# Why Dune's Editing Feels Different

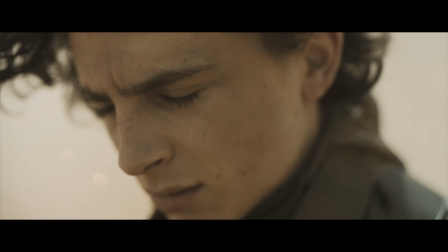(4:09)
This close-up of Paul that comes immediately before this break in continuity is also very important.
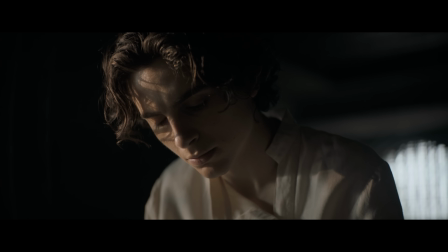(4:15)
It's part of a visual motif that Walker uses at the start of Paul's visions. Look at all the shots that precede Paul's visions.
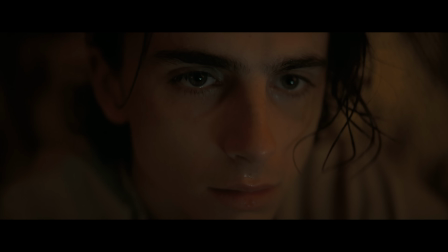(4:22)
This motif of subjective close-ups places us in Paul's perspective and helps establish the visions.
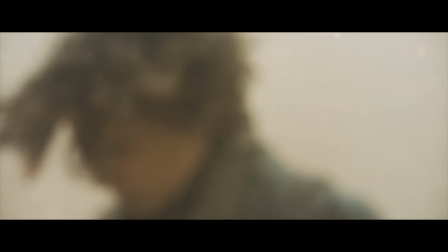(4:29)
But in this specific case, it signals that a vision is happening even though we don't actually see the vision until later.
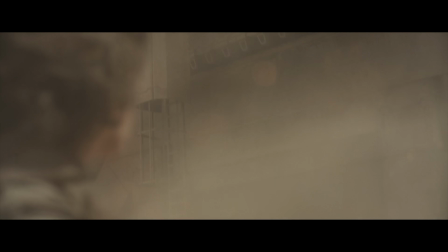(4:36)
Actually showing the vision here would break up the suspense and action of this scene.
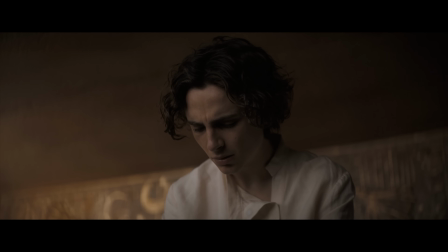(4:41)
So Walker uses this visual motif as an indicator to the viewer of what's happening. And then later he establishes a flashback to the vision.
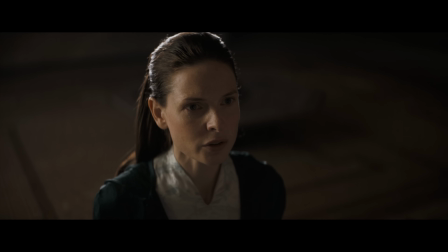(4:50) What did you see?
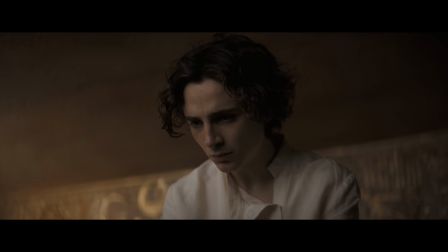(4:54)
By returning to that same shot. And so we'd understand visually the movement in time here to when the flashback is taking place, even if we didn't have the dialogue of this scene.
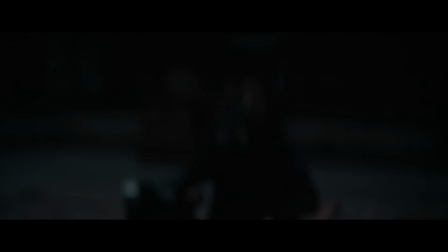(5:07)
These noticeable breaks in continuity of action help signal to us that something unusual or unnatural is happening.
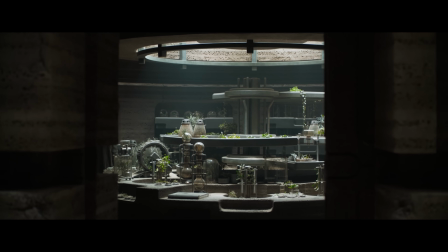(5:14)
But Dune is actually full of many breaks in continuity of action that we don't notice because the main driving force of the film, I'd like to argue, is not continuity of action, but a different kind of continuity. Dune, if nothing else, is for me one massive work of rhythm.
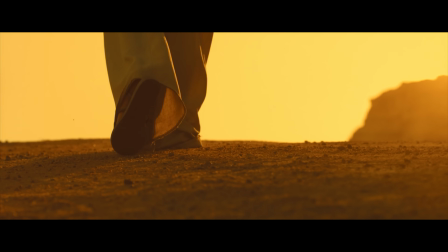(5:36)
You're probably familiar with the term montage. The popular use of the term refers to what we call montages,
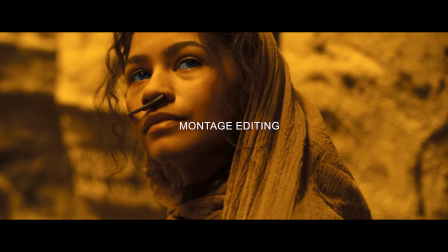(5:42)
or scenes that consist of a collection of shots that are usually disconnected in time, placed together in a rhythm, and usually set to music.
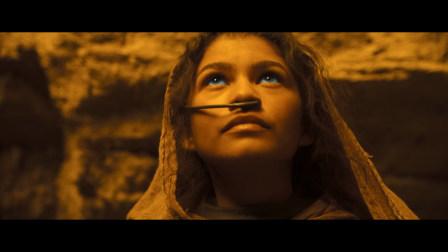(5:49)
Traditional montage technique plays an important role in Dune. Walker uses them to powerful effect to illustrate Paul's visions. But the montage approach to editing can also be used for scenes that we wouldn't traditionally think about as a montage. montage.
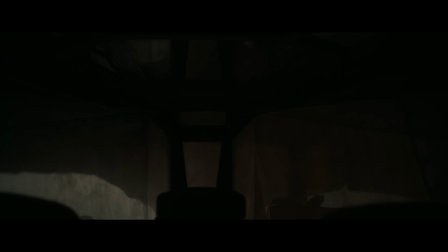(6:04)
In this scene, each shot is a contained unit of action, and while they combine to create an impression of continuing action,
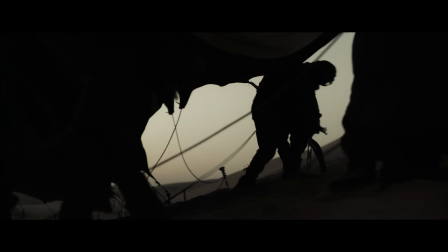(6:11)
the action doesn't actually continue fluidly from one shot to the next.
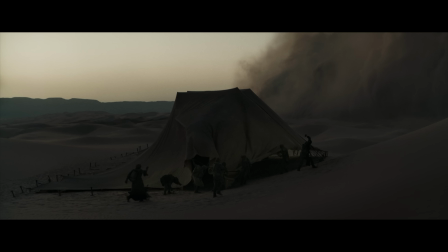(6:15)
It feels cohesive, but see how in this shot they're hammering the stakes,
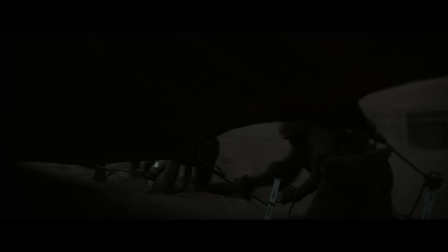(6:21)
in this shot they're pulling down the tarp, and in this shot the ropes are already wrapped around the stakes?
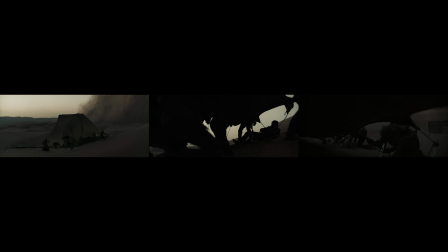(6:26)
There's a significant jump in time between each shot. Here we're not seeing the thopter being covered as a continuous action, we're seeing a montage of the thopter being covered.
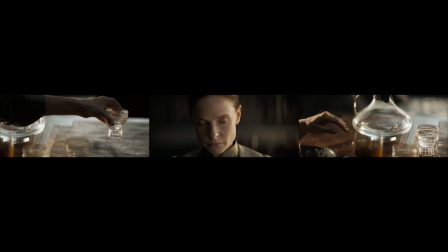(6:35)
So why do these breaks and continuity jump out at us while we don't notice these?
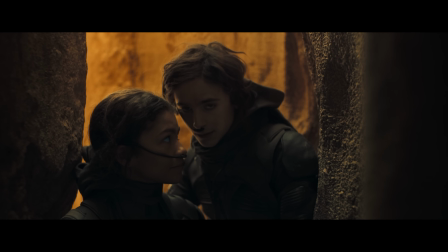(6:39)
Well while these shots do break continuity of action, in the montage mode they follow a different type of continuity.
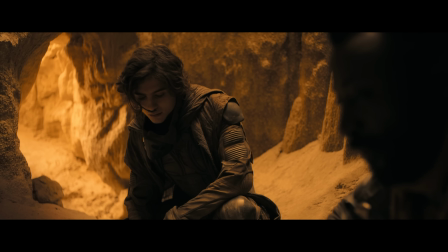(6:46)
There's still a continuity between the shots but instead of continuity of action it's a continuity of information, of emotion, and of rhythm. You know my background's in music and sound. You're a composer. There's a lot of similarities, but the main thing is pace and rhythm.
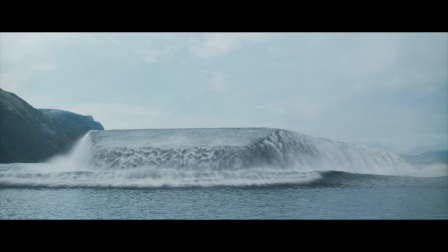(7:05)
To understand how continuity of emotion and information works,
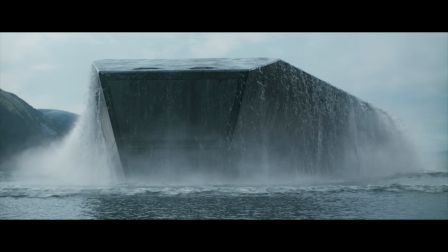(7:09)
let's look at the Leaving Caledon montage and examine what each shot or block of shots represents informationally and emotionally.
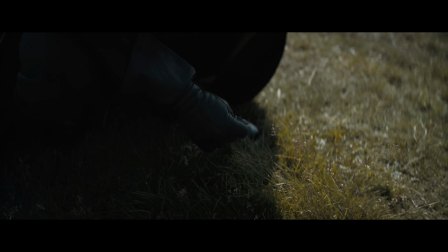(7:17)
The first four images are of the ships rising out of water, Paul picking some grass, and Paul watching the ships rising out of the water.
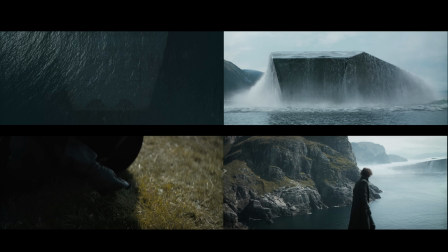(7:24)
Informationally, we're seeing the Atreides are preparing to leave, and the water and the grass are emphasized which stand in contrast to the environment of Arrakis.
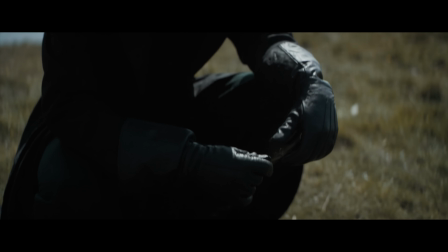(7:33)
Emotionally, we get the idea of Paul's connection to the environment and his contemplation of leaving his home planet.
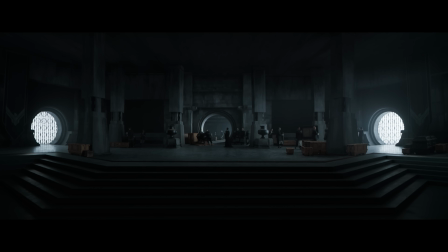(7:40)
Then we get two shots of packing. There's really no clear continuity of action, location, or time between these two shots and the first four,
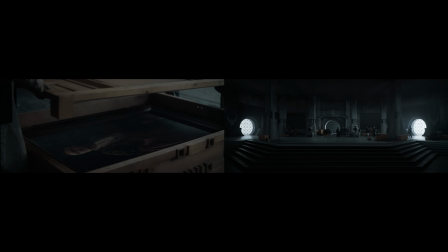(7:48)
but these two shots are connected to the concept of leaving that has already been established in the first four shots.
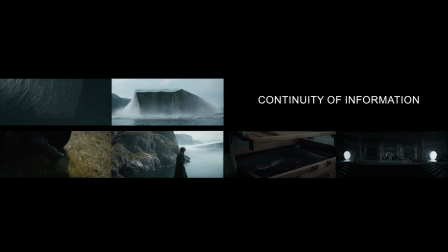(7:55)
This is what I mean by continuity of information. Then we get a shot of Duke Leto's hand comforting Lady Jessica,
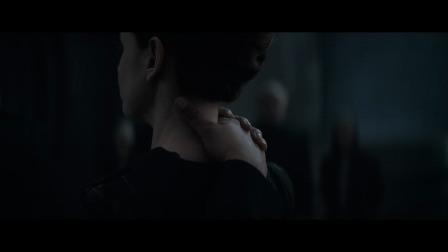(8:02)
and we instantly can recognize this as an action that's most likely responding to her nervousness about leaving.
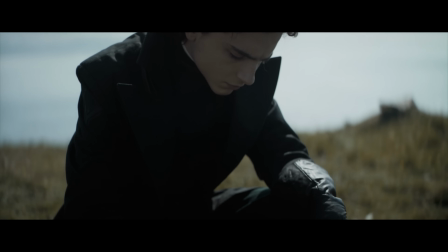(8:08)
This connects emotionally to the earlier shot where Paul is contemplating leaving. This is what I mean by continuity of emotion.
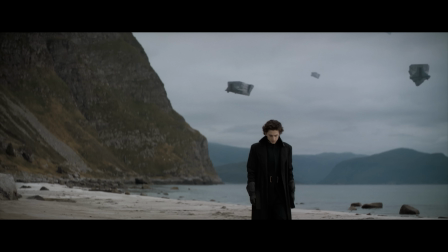(8:20)
Then the montage cuts back to Paul in a new location, but informational continuity is maintained because we can see the ships are higher in the sky and the departure is progressing. And there's this shot of Paul's hand in the water,
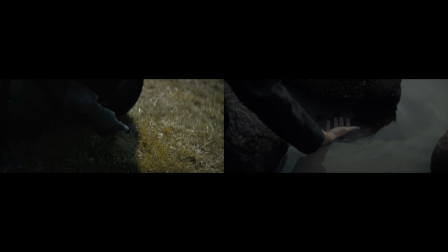(8:32)
maintaining the informational continuity with the earlier shot of the grass and the emotional continuity with the idea of Paul's connection to the environment.
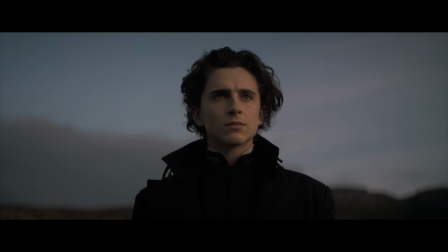(8:41)
And finally, we get a shot that seems to convey Paul trying to feel determined in the face of the unknown, which has a strong emotional continuity to this shot.
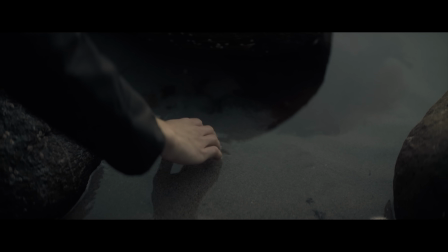(8:50)
So even though these shots are dramatically disconnected in time and space,
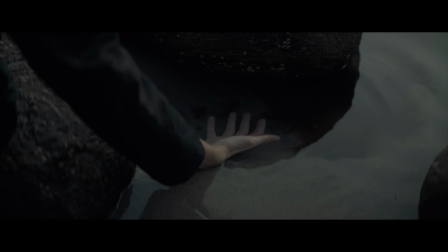(8:54)
it all feels cohesive because we can easily follow an emotional and informational narrative that's unfolding. I want to be clear this doesn't mean the audience is consciously thinking about what each shot means. The power of images is that they can communicate what I just broke down with words a lot faster than I can because they're doing it on an intuitive non-verbal level.
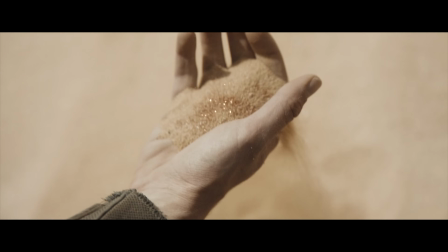(9:13)
The brainstemming images that Walker talked about aren't just great ways to establish a scene,
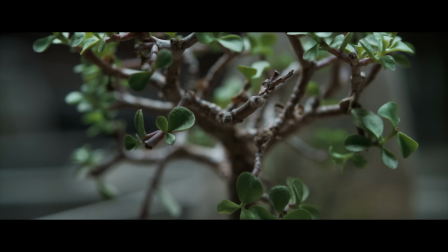(9:19)
they're also powerful tools within montage to communicate complex emotional ideas on a non-verbal level. There's no handbook or formula you can follow here. While continuity of action has a clear physical logic, continuity of emotion and information don't. You just have to develop a sense of what the audience will be feeling as they watch. I think the most important thing an editor does is has an imaginary audience over his or her back.
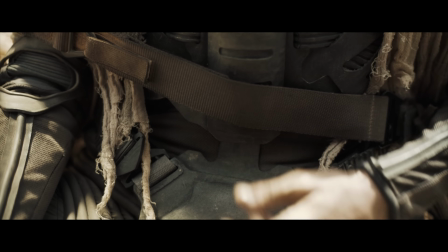(9:46)
You're probably picking up on the fact that the distinction between the montage mode of editing and continuity editing is not a clear binary,
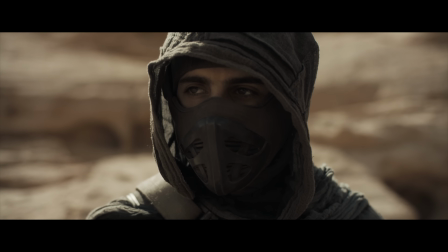(9:54)
and sometimes the line between the two modes gets pretty fuzzy.
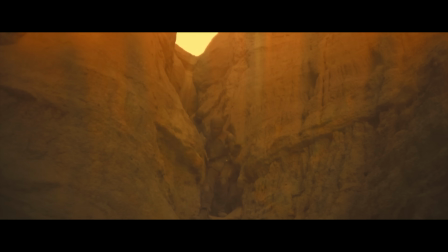(9:57)
You can even have a sequence that acts as a montage of many scenes with continuity of action, mixed together with individual shots that are out of continuity.
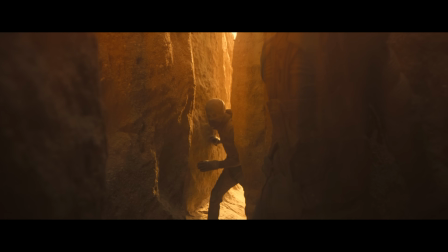(10:06)
As long as you respect the continuity of rhythm, emotion, and information, it will make sense to the audience.
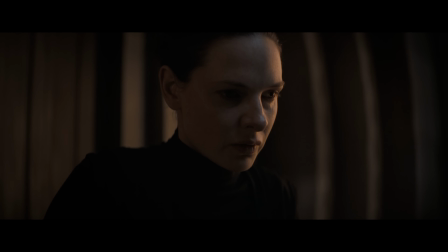(10:12)
An example of a scene that exists in this middle space is the John Gavar scene.
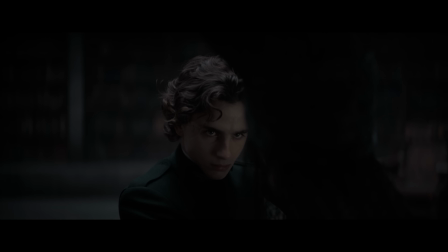(10:19)
Here, except when the voice is used, the action of the scene maintains physical continuity of action.
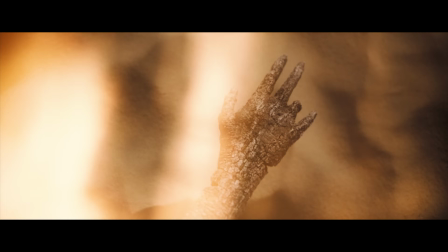(10:24)
But there are shots that interject that align with continuity of information and emotion that tell us a story about what Paul is experiencing subjectively.
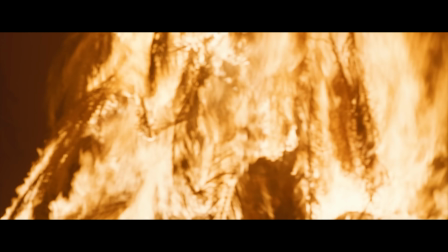(10:33)
But the main reason these shots actually work in this scene is because the driving force of the moment is actually continuity of rhythm.
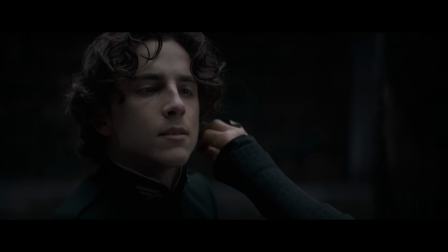(10:40)
The music, performances, editing, and sound design are all working together to build towards a climax.
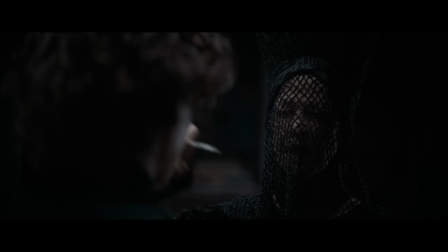(10:47) Enough.
So that rhythm could be, you know, the sound of a thumper, or it could be the raising of an eyebrow by Stephen McKinley Henderson.
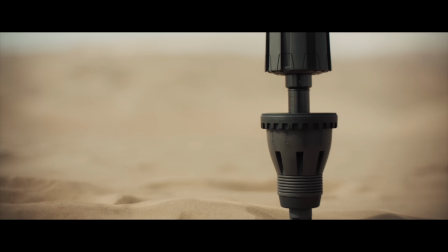(10:58)
Rhythm in film is most obviously created in this way by using sound design, score, and the rhythm of the actual cuts themselves.
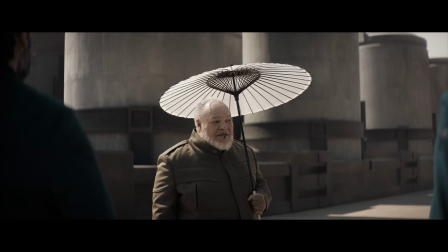(11:05)
But how is rhythm created by the raising of an eyebrow? When you turn the sound off, you become hyper-aware of people's eyes, and I feel like eyes,
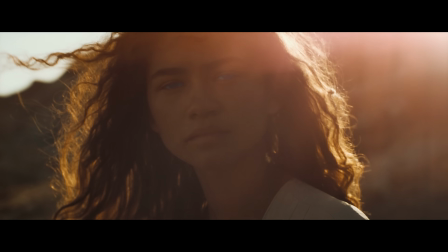(11:15)
that's a serious part of what we do, is like driving the cut by the expression in the eyes.
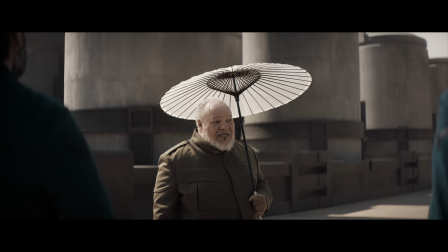(11:21)
The timing of an action within a shot, and the distance between the end of an action and a cut, create a rhythm and pace for each shot.
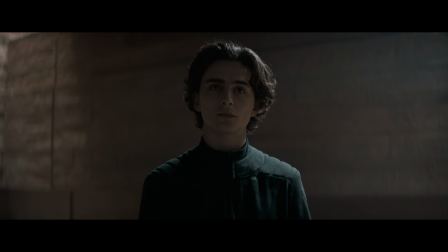(11:30)
Look at this three-shot sequence.
Do not trespass in our lands. The desert was ours, long before you came.
It feels fluid and seamless, but watch again if I adjust the shot of Paul by removing only a few frames.
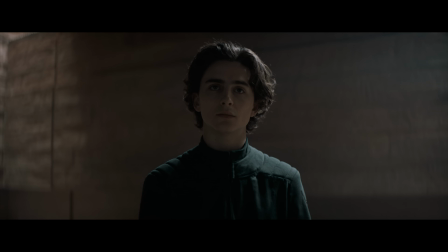(11:45) Do not trespass in our lands. The desert was ours long before you came.
It's a more jarring cut because I'm cutting too close to the movement of Paul's eyes. It's easy to miss, so here's the original.
The desert was ours long before you came.
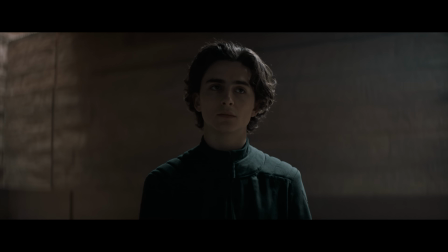(12:03)
And here's my botched cut again.
The desert was ours long before you came.
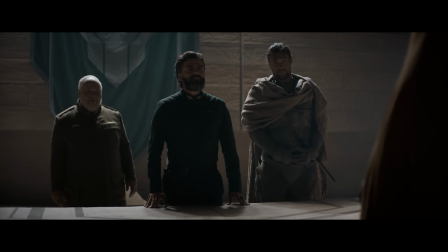(12:08)
This tiny adjustment breaks the continuity of the rhythm of the scene. It's almost imperceptible, but there's a rhythm to this shot.
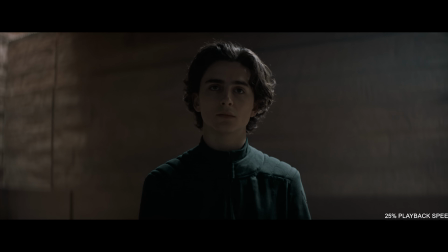(12:15)
The time between the cut and when Paul starts moving his eyes is a beat. While Paul is moving his eyes is a beat. And then again between the end of the action of his eyes moving and the next cut is a final beat.